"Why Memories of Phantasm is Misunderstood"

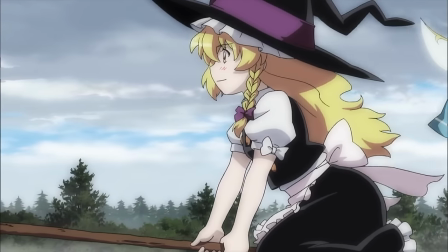So for the rest of this review, I'll be looking at the official master, not the fan dubs, because it would be completely unfair to criticize a product based on unofficial modifications made to it after its release.
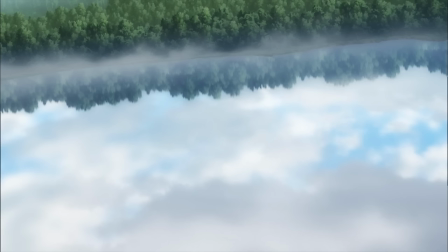So the plot of the Scarlet Devil Saga is pretty much as follows.
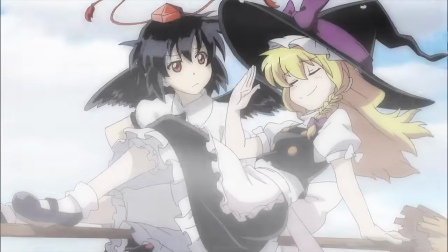Marissa is out fighting fairies when Aya appears and spends nearly a full minute explaining to her why this mansion that just appeared is super cool and mysterious,
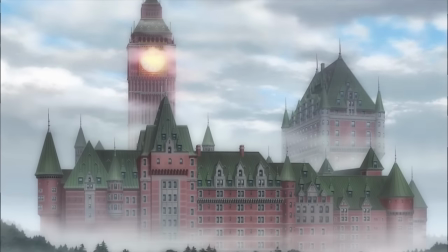and probably has some neat treasure she should check out. Again, why is Aya here?
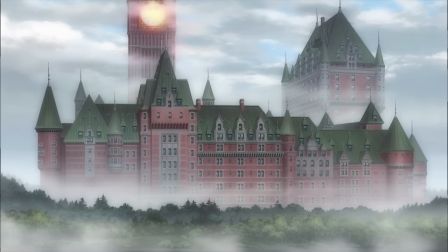She isn't really relevant to the grand plot of the arc, and using her as the inciting incident for the episode doesn't make much sense either.
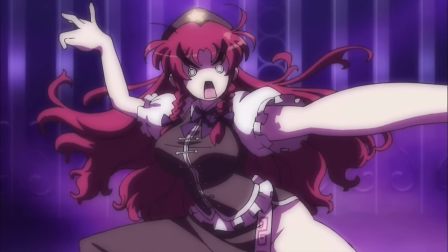If we've written Marissa so far to be a proactive, adventurous, and even reckless character, why would she even need an outside voice to go tell her to go inside the mansion?
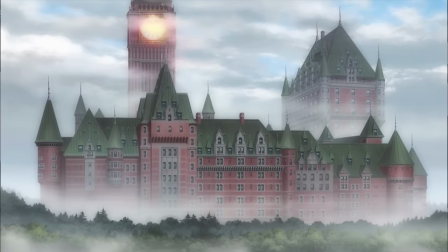It's literally right there in front of her! We even see from the dialogue that Marissa knew about this mansion because she read Aya's newspaper.
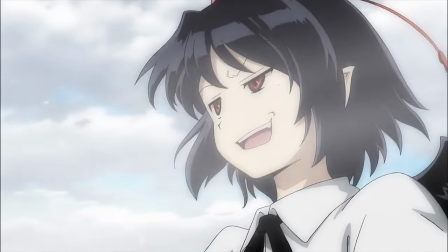At this point I'm ranting a bit, but the point is that it would feel more fulfilling for the audience to watch the protagonists engage with the story based on their own personal drives and desires,
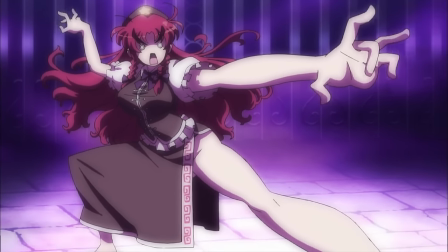rather than just because they were told to by someone else.
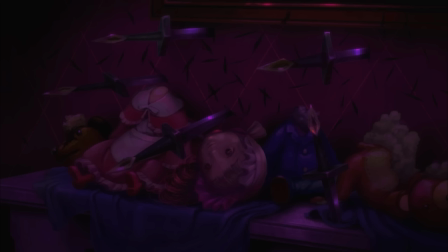Marissa arrives inside the mansion and wanders about, until she finds a bedroom containing some torn-apart toys and a coffin laying on the bed.
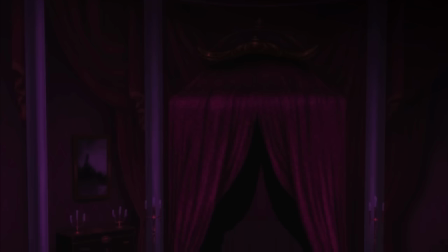This is actually a really great example of visual storytelling. In fact, Monpuku does more to set up Flander Scarlet in this episode than they do for almost any other character in the series.
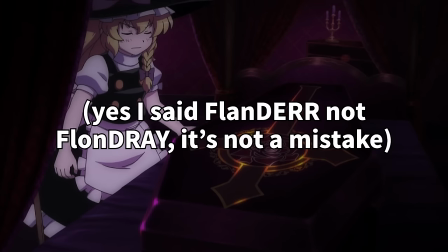If you're wondering why I set it like that, go watch my last video. The tension and drama leading up to her introduction feels great.
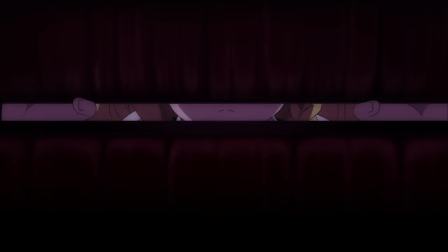We get so much of information about her character just from expressions, body language, and environment, and even from Marissa's reactions.
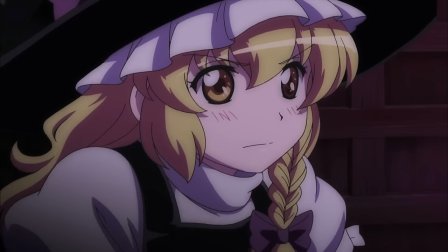Marissa so far has seemed pretty fearless, and she easily keeps her cool around characters who are far more powerful than herself.
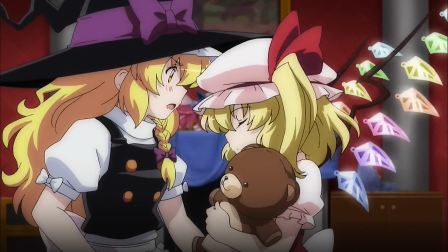When she meets Flandre, however, all of her composure goes out the window, and she's very unnerved by the small girl's disposition.
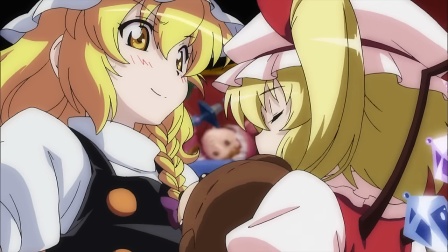It's a powerful way to show the audience how unusual Flandre is.
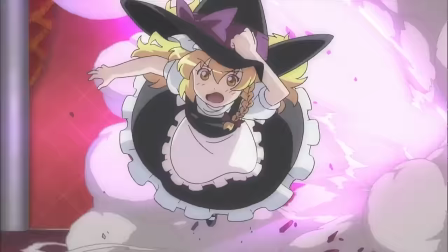Flandre fires off a volley of magic before exclaiming that she's been very lonely for a long time, and she's very excited to have someone to play with.
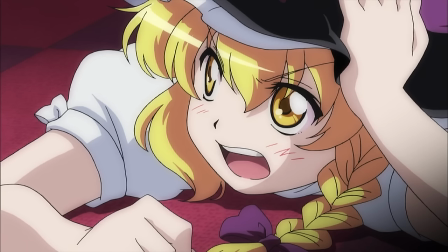It kind of bugs me a bit to see people thrash the way that Flandre was written in this series, because many do not like the violent and unhinged interpretations of Flandre.
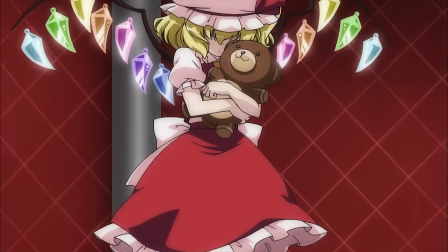But even if you don't care for that interpretation, I find it a bit ridiculous to pass her off as bad writing when she's actually one of the most well-rounded and complex characters in the entire series,
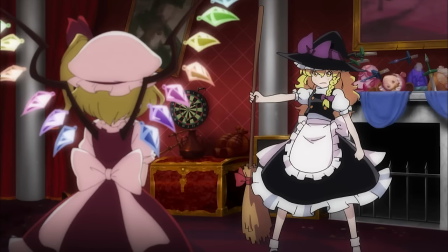as we'll see throughout this episode. Anyways, Marissa gets all fired up, and before they start to fight, we cut to the true villain of the episode, Romilia Scarlet.
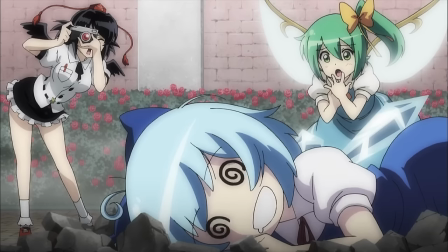Romilia gives a short monologue before setting off the Scarlet Mist which covers Gansokyo. We don't really get much else in the way of introduction.
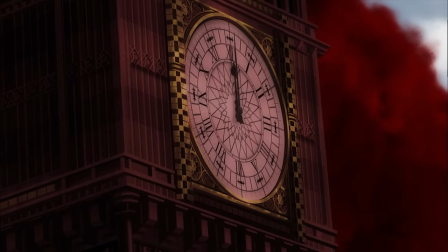We don't really know who this character is or why she's turning the world into a Doom 16 map. But luckily for us, we don't have to understand because one of the characters is just gonna tell us why.
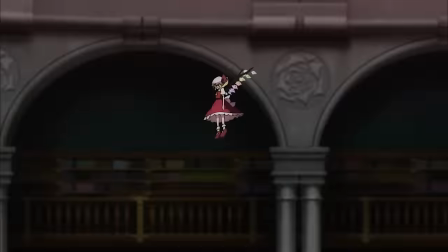We cut back to Marissa and Flander fighting and the fight is abruptly stopped by Patchley capturing Flander inside of a water spell.
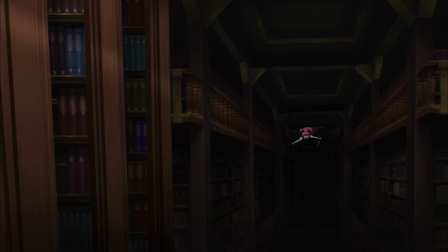We know that the water damages Flander because, not ten seconds later, the show's most annoying character appears to explain to the audience what is going on.
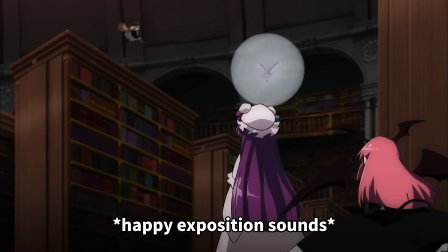I'm not even exaggerating. Kouakama is the worst character in the entire series.
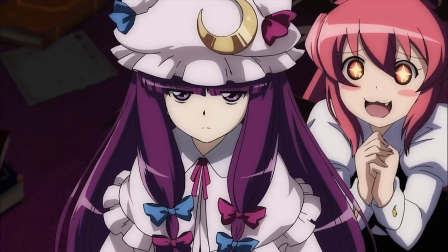I want to beat her to death with a baseball bat every time I see her on screen.
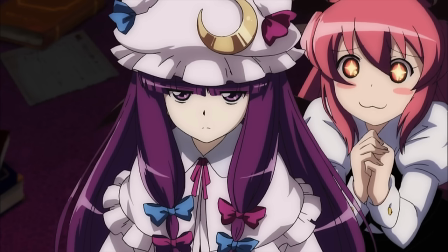Now, a more engaging and less direct way to explain this weakness that Flann has would be to show her accidentally backing into the water and sizzling a bit of her wings off.
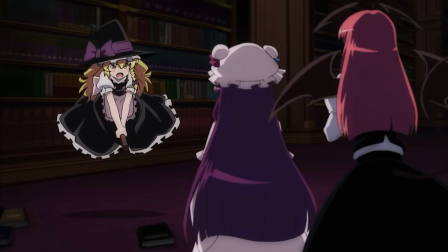This isn't the only way, but it's faster, it saves on animation, and it rewards the audience for thinking critically about what they're seeing, instead of just being spoon-fed the action by a lore monkey.
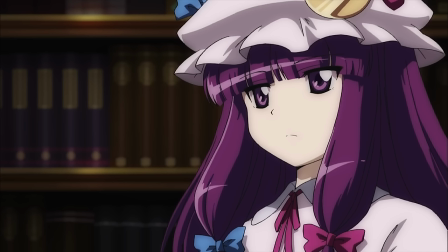Anyway, Patchily launches into a speech telling Flander to stay put while Romilia and the others get to work conquering Insokyo.
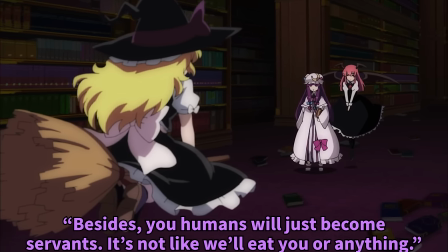Then she tells Marissa that humans will become servants because of their short lifespans and inferior magic. Hmm, I just...
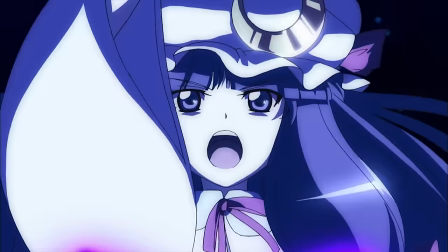I feel like I've heard this one before. The fight begins and we get that cool anime whiteout effect, and the episode ends with a cliffhanger.
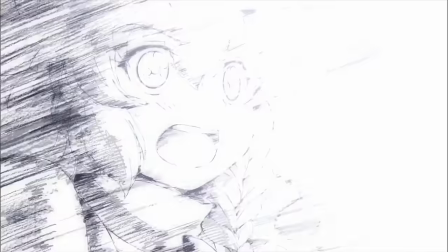While this cliffhanger does build tension very well, a good cliffhanger isn't all about setting up stakes.
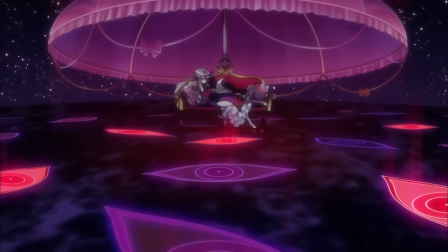A bad cliffhanger leaves the viewer wondering why tension was built up in the first place. Imagine for a moment you're on a roller coaster.
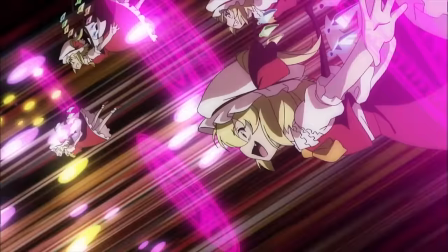The roller coaster stops at the top of a hill to build up tension, but then instead of a rapid drop it slowly rolls back to the starting position and ends.
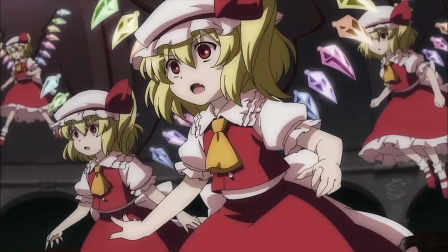It would be a worse feeling than if you had never gotten on the roller coaster to begin with. So let's see how well Memories of Phantasm delivers upon the stakes that are set up at the end of this episode.
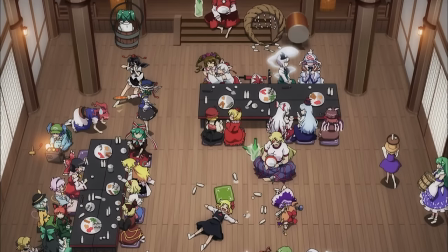Oh whoops I forgot to skip the first three minutes of the episode, my bad.
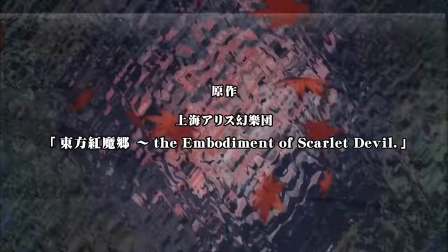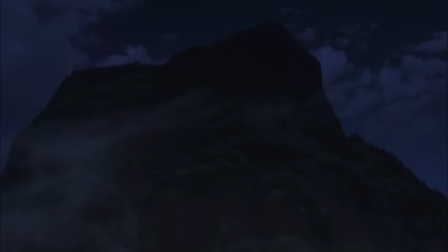Now we can get back to the...